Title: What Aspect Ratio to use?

What's up guys, welcome to a new episode of Filmmaking Friday. Today we're going to talk all about aspect ratios.
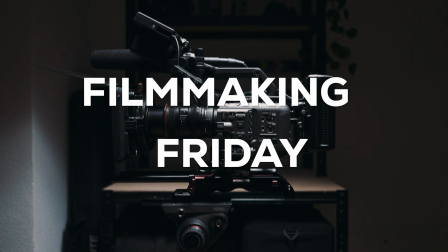Filmmaking Friday. Welcome back.
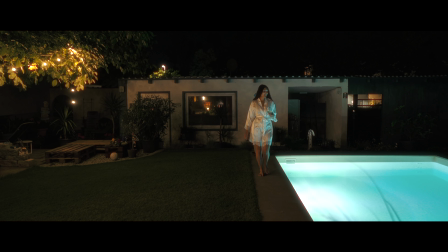Today we're going to dive into the world of aspect ratios, where different aspect ratios come from and which style you can achieve with the different aspect ratios. So let's dive right in. Aspect ratios are usually written as two numbers divided with a colon, like 16:9 or 4:3. The first number represents the width and the second number the height. Different aspect ratios have different uses and each can give your video a distinct look.
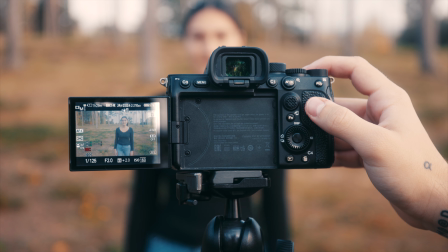Let's start with the most common aspect ratio, 16:9. It's the standard for most modern video content, including YouTube, streaming platforms and HDTV.
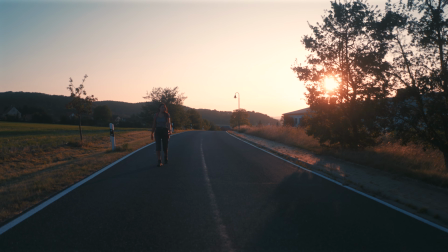16:9 is perfect for online content as it fills the entire screen on most devices.
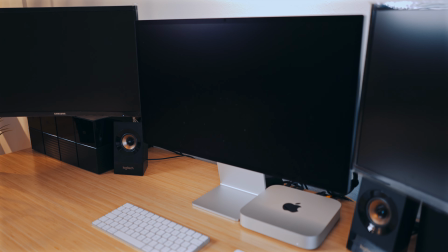It's also the standard aspect ratio for HDTV, making it ideal for broadcasting and streaming.
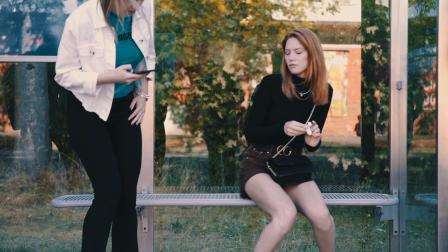Because it's so widely used, your content will look good across different platforms without needing much adjustment.
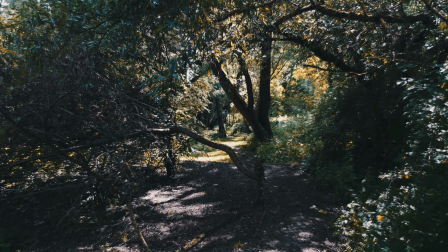Whether you're creating tutorials, vlogs or professional video content, 16:9 is a reliable choice. However, if you're aiming for a cinematic look, 16:9 may be a little flat or standard compared to wider aspect ratios used in film.
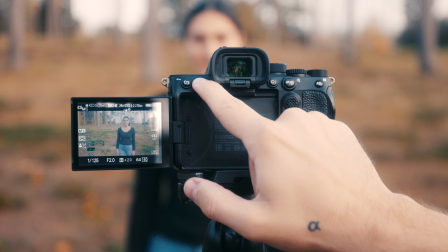Next up we have 4:3, which was the standard aspect ratio for TV and film before widescreen became popular.
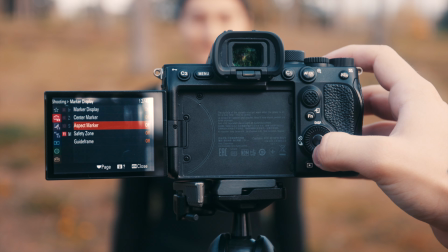4:3 nowadays is great for creating a nostalgic or retro vibe.
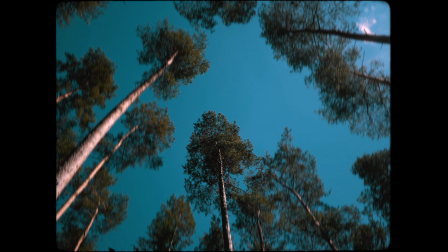It's often used in documentaries, music videos and films that want to evoke a sense of history or old school style.
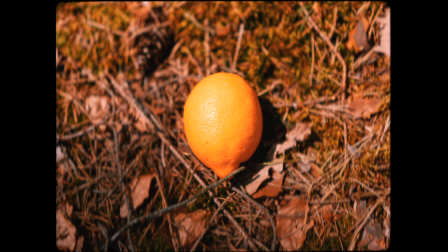Some social media content also uses 4:3 as it fills more of the screen on mobile devices compared to 16:9.
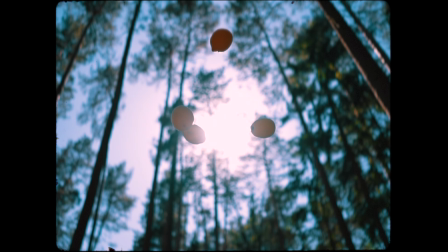While it can work for stylistic purposes, 4:3 doesn't fill widescreen displays, so it might look out of place on modern TVs or online platforms where 16:9 is the norm. If you're going for a true cinematic feel, 21:9 or 2.35:1 is the right choice.
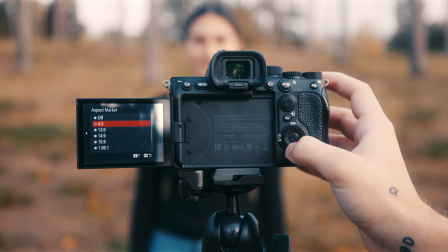This ultra-wide aspect ratio is commonly used in Hollywood films.
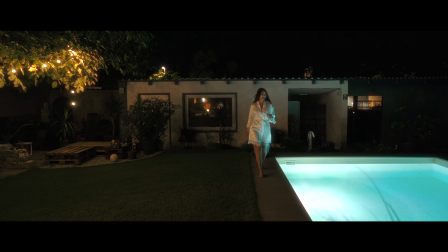21:9 is perfect for narrative films as it gives the cinematic widescreen experience that moviegoers are used to.
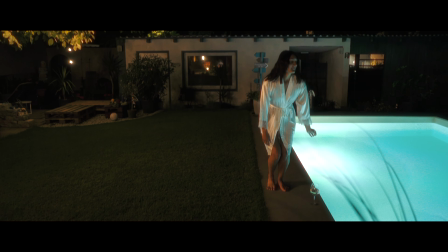It provides a wider field of view, making it great for epic landscapes and dramatic storytelling.
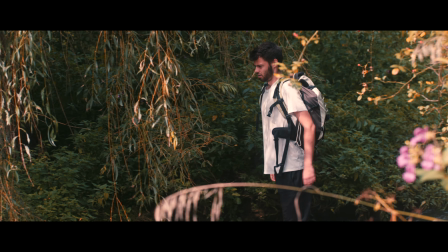Even if you're not making a feature film, using 21:9 can instantly give your video a high-end cinematic feel.
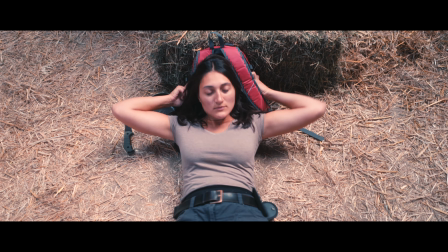It's often used in music videos, short films and commercials to add drama. Keep in mind that 21:9 may not be compatible with all devices and platforms,
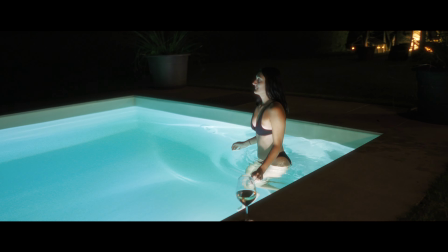so on some screens you'll end up with black bars above and below the video, which may not be ideal for all types of content,
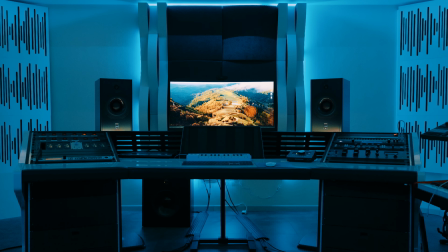but a lot of people nowadays have 21:9 screens for maybe gaming or just a wider field of view on your computer space if you don't want to use several screens but just one large screen. If you now want to watch your cinematic video in full on a 21:9 monitor, it's important that you have your video sequence set to true 21:9 or 2.35:1.
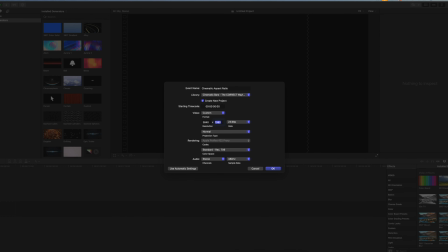Now that means having your video sequence and final video really in that cinematic aspect ratio when it comes to the pixels and not just having 16:9 with a PNG slapped onto it. Because then it won't use the entire 21:9 screen, not just have black bars above and below, but also some huge black bars on the side, because it's basically a 16:9 video cutting off the sides and then the black bars, making it a small image on a 21:9 monitor. Another popular aspect ratio for films is 1.85:1.
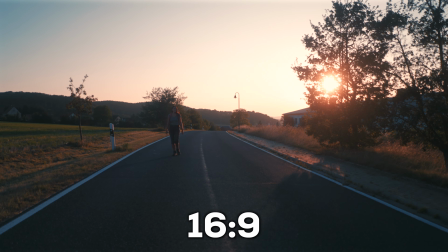It's slightly wider than 16:9 but not as extreme as 21:9.
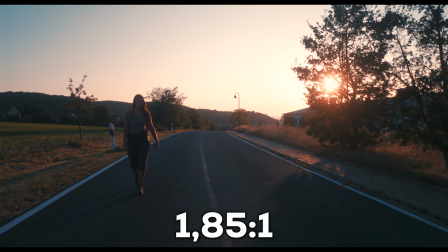1.85:1 is also commonly used for feature films, offering a good balance between width and height.
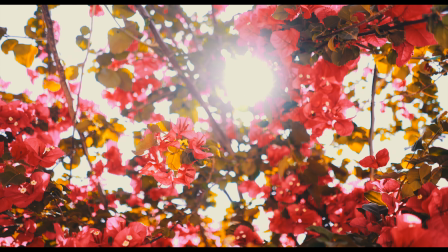It's wide enough to feel cinematic but still works well on standard screens without large black bars.
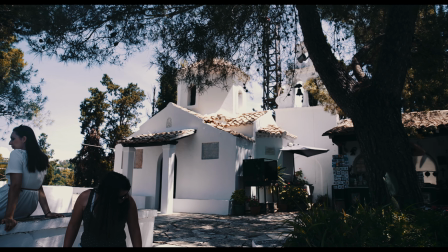It's also a great choice for documentaries and dramas where you want a cinematic look but don't want to lose too much vertical space in the frame.
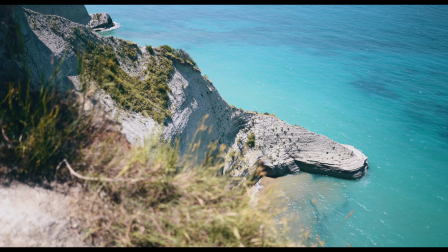While 1.85:1 provides a more cinematic look than 16:9, you may still notice some letterboxing on certain screens. And of course you have a lot of different aspect ratios in between, like for example Cinemascope, which is 2.39:1, but you can basically create any aspect ratio.
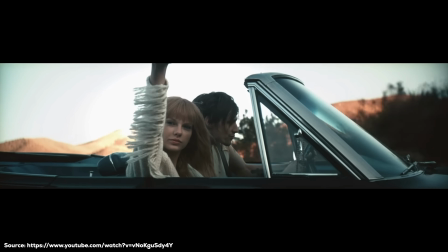For example, in Taylor Swift's music video from 2012, I Knew You Were Trouble, they used a 3.58:1 aspect ratio, which is basically just a thin line. What do you think about this aspect ratio? Isn't that cinematic? So let's continue and switch things up with 9:16.
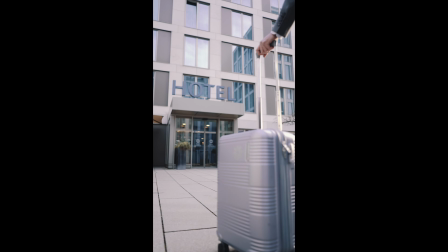This is the most common vertical video format used for mobile content. 9:16 is basically 16:9, just the other way around.
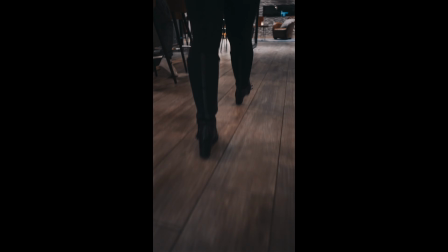It's ideal for social media platforms like Instagram stories, TikToks and YouTube shorts. Since it's designed for vertical viewing, it makes the most out of the screen real estate on mobile devices.
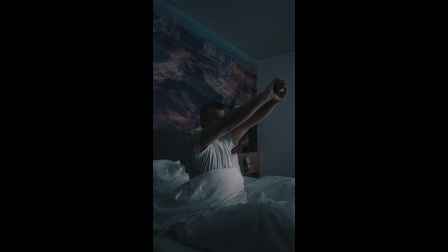If your target audience primarily watches on smartphones, vertical video can make your content feel more engaging and immersive.
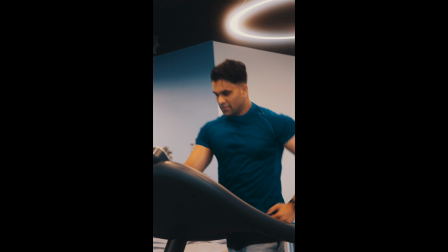However, 9:16 doesn't work well at all for traditional widescreen displays like TVs or computer monitors.
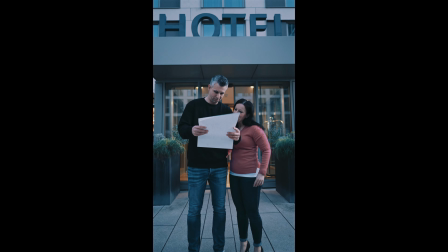If you're planning to repurpose your content for multiple platforms, you might need to shoot with both vertical and horizontal formats in mind. Or you just use, last but not least, 1:1, a square aspect ratio. 1:1 is commonly used for social media platforms like Facebook and Instagram, even though Instagram now switched away from its traditional 1:1 square aspect ratio, which makes me really mad.
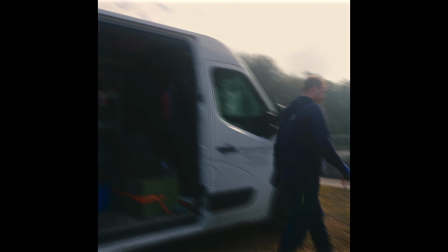It's still a great choice for videos that will primarily be viewed on mobile devices. You can also have very beautiful compositions in square format content. right here.
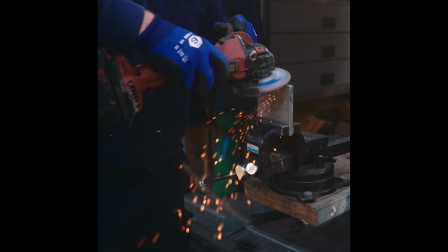The square format works across both horizontal and vertical viewing, making it versatile for different screen orientations.
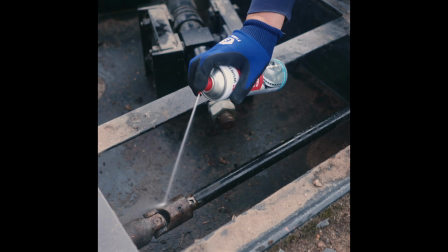However, 1:1 will most definitely leave large black bars left and right on a wide screen or above and below on vertical screens. So how do you choose the right aspect ratio? Here are some tips that will help you. First, platform requirements.
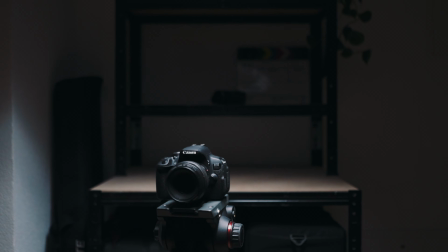Think about where your video will be displayed. If it's for YouTube or TV, 16:9 is the safest choice.
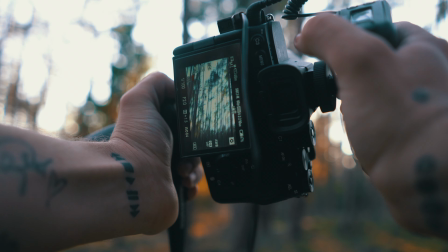For social media, you might want to go with 9:16 or 1:1. Also, the desired aesthetic.
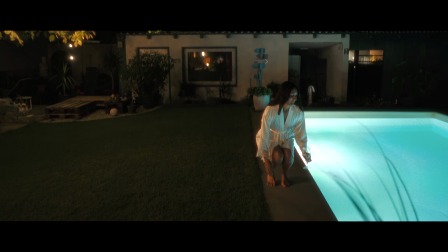If you're aiming for a cinematic look, go for something like 21:9. For a classic or nostalgic vibe, 4:3 might be the way to go. Here you can also again do fake aspect ratios to be safe on most displays. This means you start with a 16:9 composition in the post-production and then overlay or crop your footage to the desired aspect ratio. This will save your aspect ratio from being cropped or distorted. I've had this several times on planes where I watched 21:9 movies on a 4:3 screen,
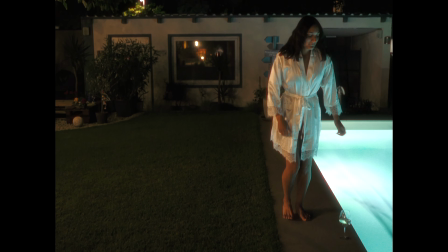and sometimes they just crop in, so a lot of the details on the sides of the footage is lost,
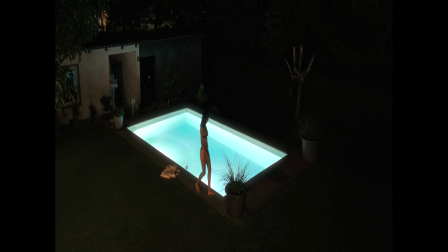or they just squeeze it like this, so everything's distorted. I provided you down below with a free download for a pack where you have most aspect ratios as an overlay for a 16:9 timeline. Now that's it for today's episode on aspect ratios. I really hope you found it informative and useful. As always, if you have any questions, feel free to leave them down below in the comments or hit me up on Instagram or any of my socials and I will be sure to answer them. In the next episode, we're going to talk about the right tripod for your filmmaking equipment arsenal. So subscribe so you don't miss it. See you next time. Goodbye.